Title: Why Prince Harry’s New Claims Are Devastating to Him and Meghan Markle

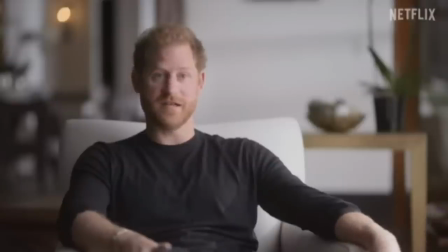(8:15)
Harry is in a homey environment with a warm light in the background. Because we don't hear any objections or even questions, what he's saying is given absolute truth value, as it's called. This is Ethor's appeal, giving credibility to the person that the filmmakers want us to view as reliable.
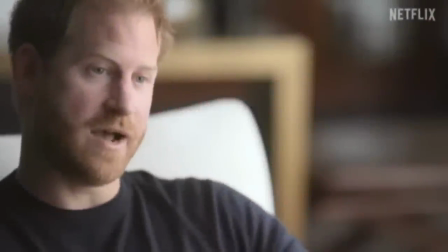(8:34)
Once Harry enters, there are subtle but important musical changes. The piano is starting to get more prominent.
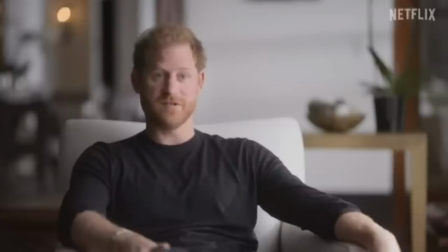(8:40)
This adds an element of sadness to the images.
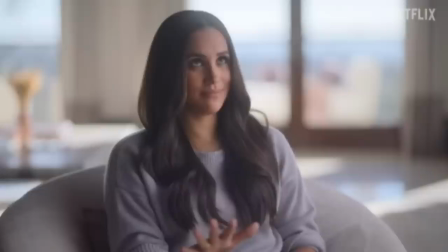(8:43)
The music can be said to be round for a few seconds, as opposed to the sharpness that characterized it a few seconds earlier.
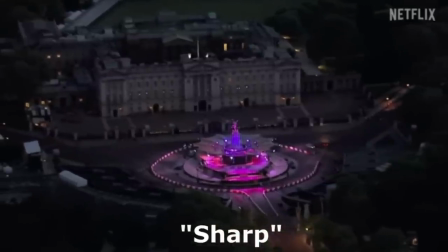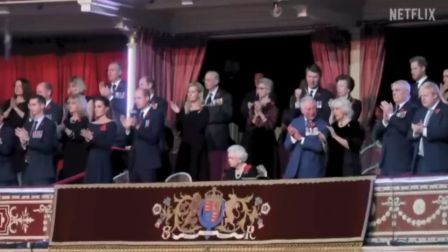(8:56)
The music then resumes its sharpness as it's building up to the climax. Just like movies and documentaries have climaxes,
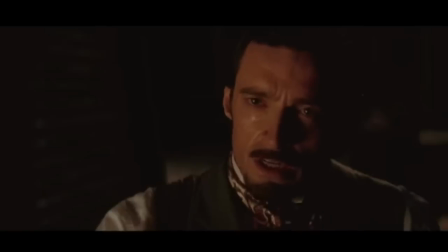(9:04)
individual scenes have climaxes and individual pieces of music in sequences like this also have climaxes
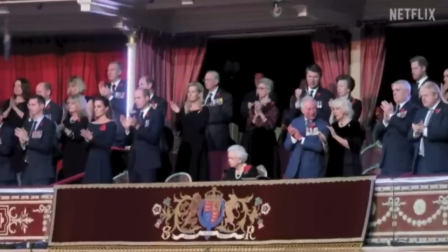(9:11)
we hear the staccato and the piano building up to the lighting letting us know that megan
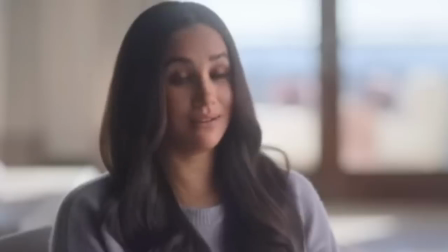(9:17)
was the climax all along and also inviting us to feel as offended or shocked
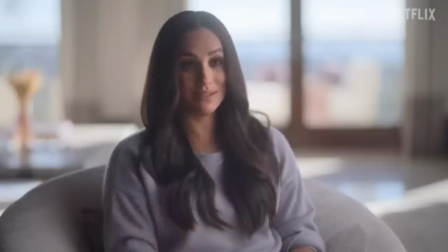(9:22)
as megan i went oh my god these are the techniques there are no guarantees that they work and in this specific instance no guarantees at all.
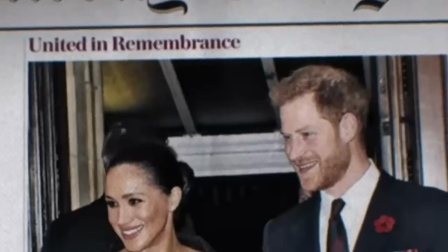(9:32)
The music then levels out, making the piano the most prominent instrument.
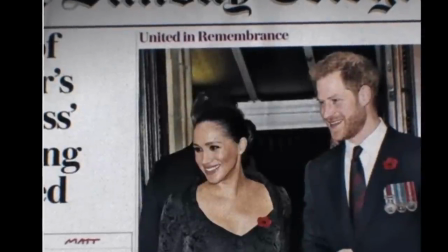(9:38) She was like, but it's not my fault. And I said, I know. And my mom felt the same way.
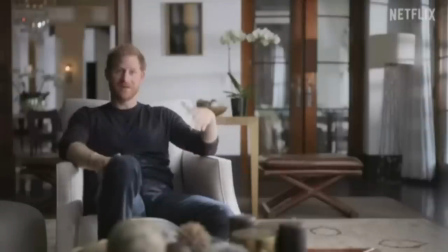(9:42)
The quote-unquote eerie staccato is gone, and a feeling of sadness concludes the scene, as Harry again looks for sympathy by mentioning that it wasn't Megan's fault, and by appealing to his mother. A recurring pattern in almost all of his interviews. in conclusion then a short sequence
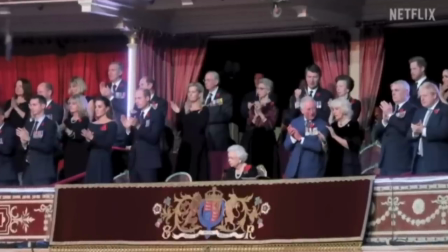(10:00)
like this contradicts harry's claim that he doesn't want sympathy also he wrote an entire
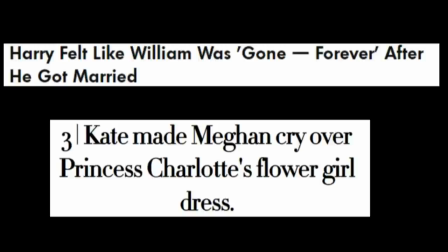(10:06)
book page after page with small details that no one asked for by
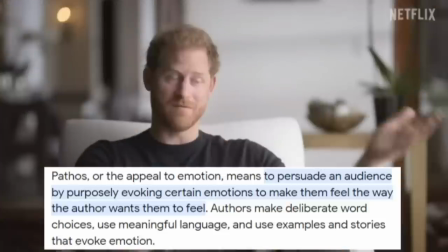(10:11)
all definitions these are pathos appeals appeals to emotion and pity if a 30 second scene tells us all this what do all the episodes of the docuseries tell us or
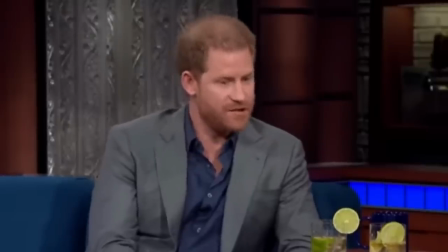(10:24)
interviews they They intentionally chose to strip away all the contacts and turn it into a salacious headline.
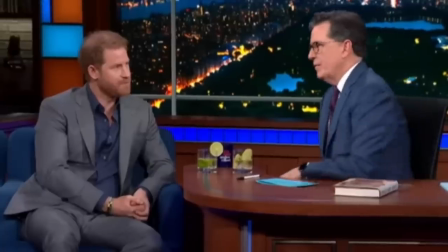(10:30) Well, I mean, there are problems... Which is somewhat typical.
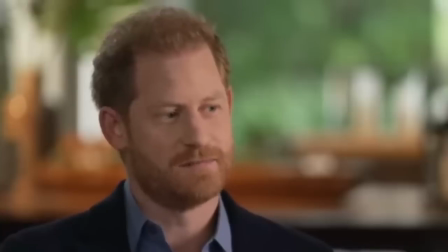(10:33) There's a spare in the air, a title that had been somewhat used against me for a long part of my life.
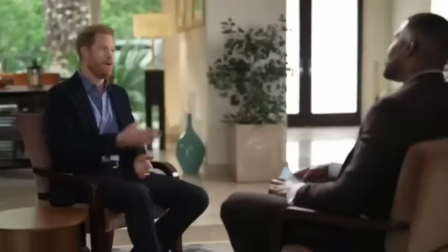(10:40) His life is planned out for him. Whereas for the spare, that's not really what you should do.
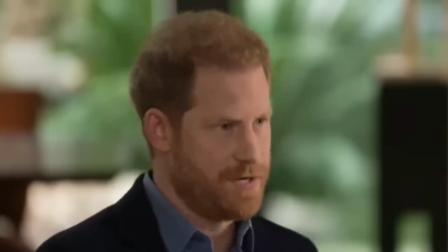(10:46) You should kind of be sitting there a little bit in the monarch's shadow and just wait your turn.
Harry's strategy with everything he does is to get people on his side.
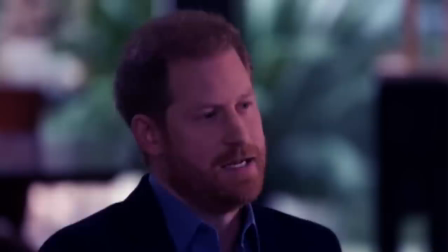(10:55)
That's the only reason for going public with this kind of pathos.
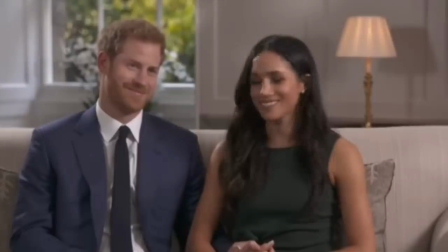(10:59)
He tries tapping into feelings and values that all people have in order to get them to see things from his and Meghan's perspective.
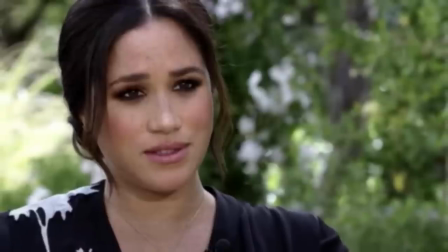(11:06)
In the Oprah interview, Meghan used identical tactics. In the following, notice how she associates with Americans to get them to feel the same as her.
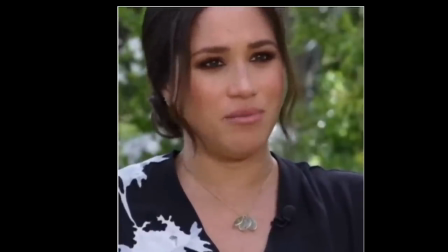(11:15) I didn't romanticize any element of it, but I think as Americans especially, what do you know about the royals?
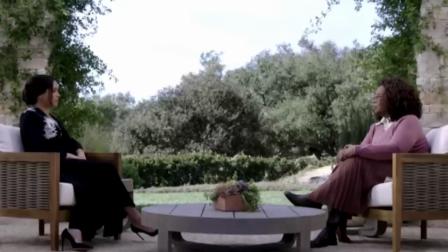(11:22) It's what you read in fairy tales. right you think is what you know about the royals right so it's easy
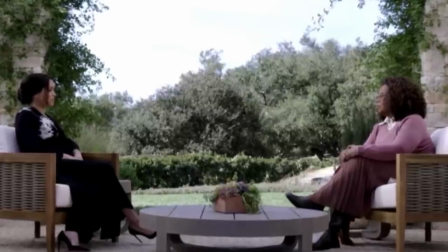(11:26) to have an image of it that is so far from from
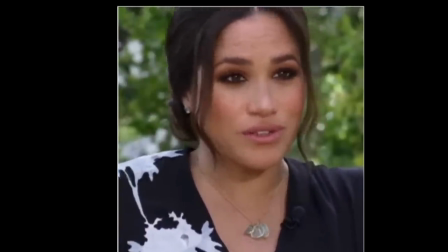(11:31) reality she says you and that it's easy to have an image that's far from reality she consistently avoids the personal pronoun
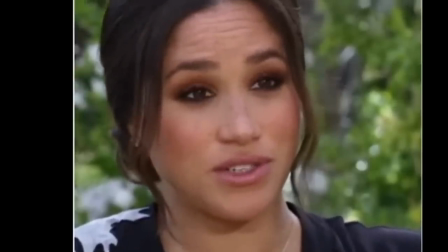(11:39)
i when admitting that she had an image that was far from reality which she actually admits here funny how she makes it sound like she romanticized it, even though she just finished claiming that she didn't romanticize it. And funny why that verb romanticize is on her mind in case she didn't romanticize it. I'd say that Meghan comparing herself to The Little Mermaid tells us all we need to know about her unrealistic expectations, which by the way is synonymous with romanticizing. But what about this claim?
I will say I went into it naively.